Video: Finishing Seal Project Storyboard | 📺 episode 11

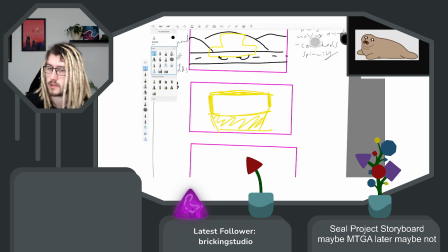So this is the seal I already have, and also like the style all of this will have. So I guess I might just mirror like the direction of the face and then
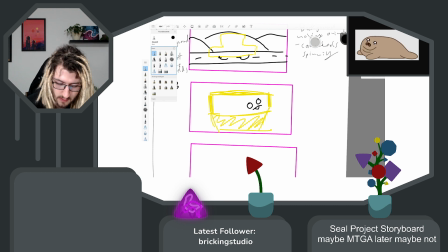have it something like this. And
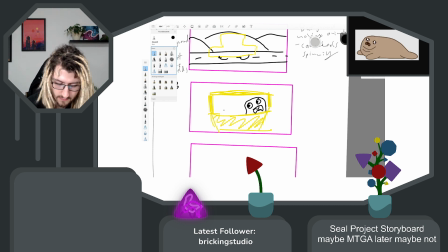then I definitely would need, again, a part of the body so that it's clear that this is, again, the same character. And
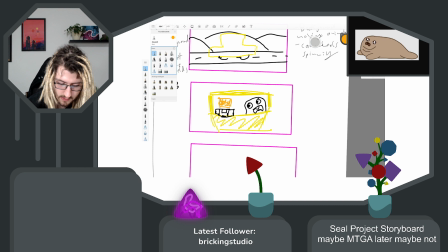then I can do like the emote replacement again. So I think that will be fine.
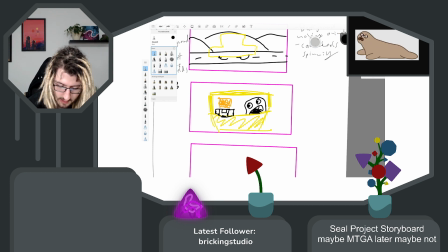I wonder if I want like any details, like maybe a steering wheel or something, but I guess that wouldn't be needed and would just
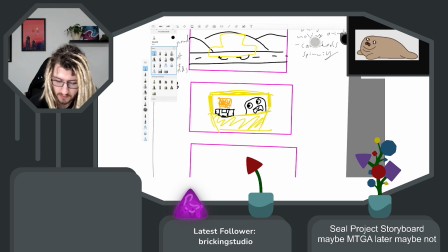hinder like having as much space as possible for this, which I think is also why I would definitely choose a frame as small as possible.
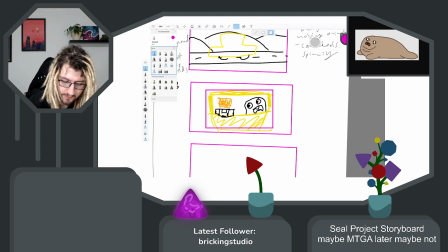So that I can see as much of the actual faces and reaction and the emote switch and whatever here in the scene.
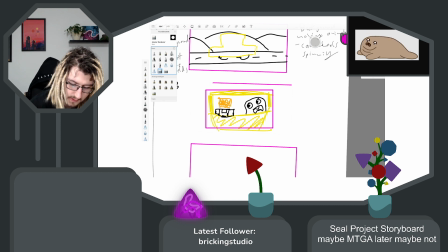Especially because I like also have this card in there and stuff like that. So let's do it like this.
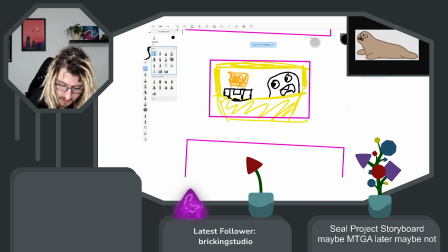What I definitely need for this scene will be seal
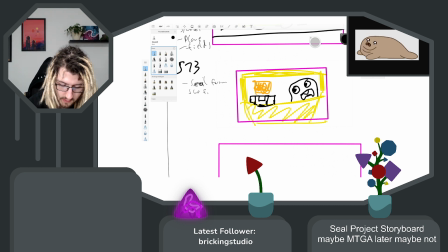from the front, because I don't have that yet. I need the axis from
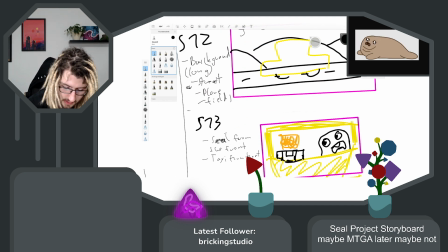front, and also here I not only need the background but the taxi from side, but nothing more.
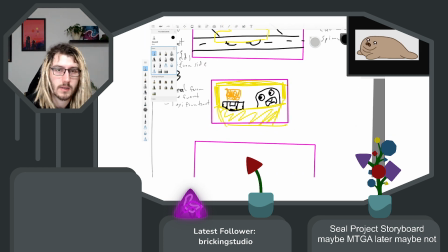Okay, then let's see back to the notes. Journey begins, taxi, inside taxi from interior car, so it's easier.
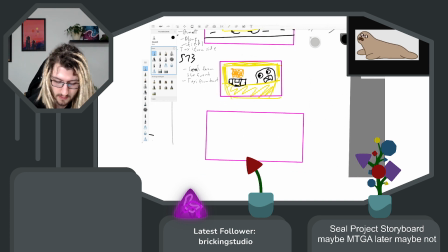So then I want the same scene,
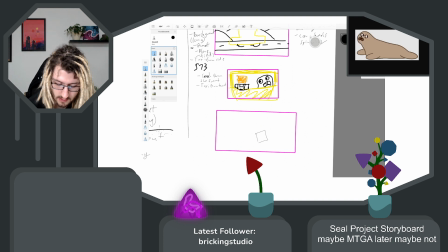but additionally there's like a deck of cards there.
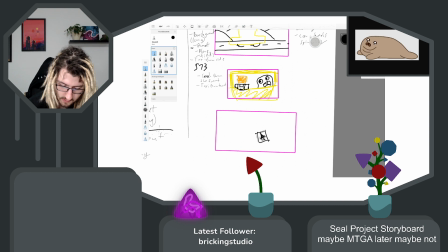So let's do that. Surely this is a deck of cards. And then that would be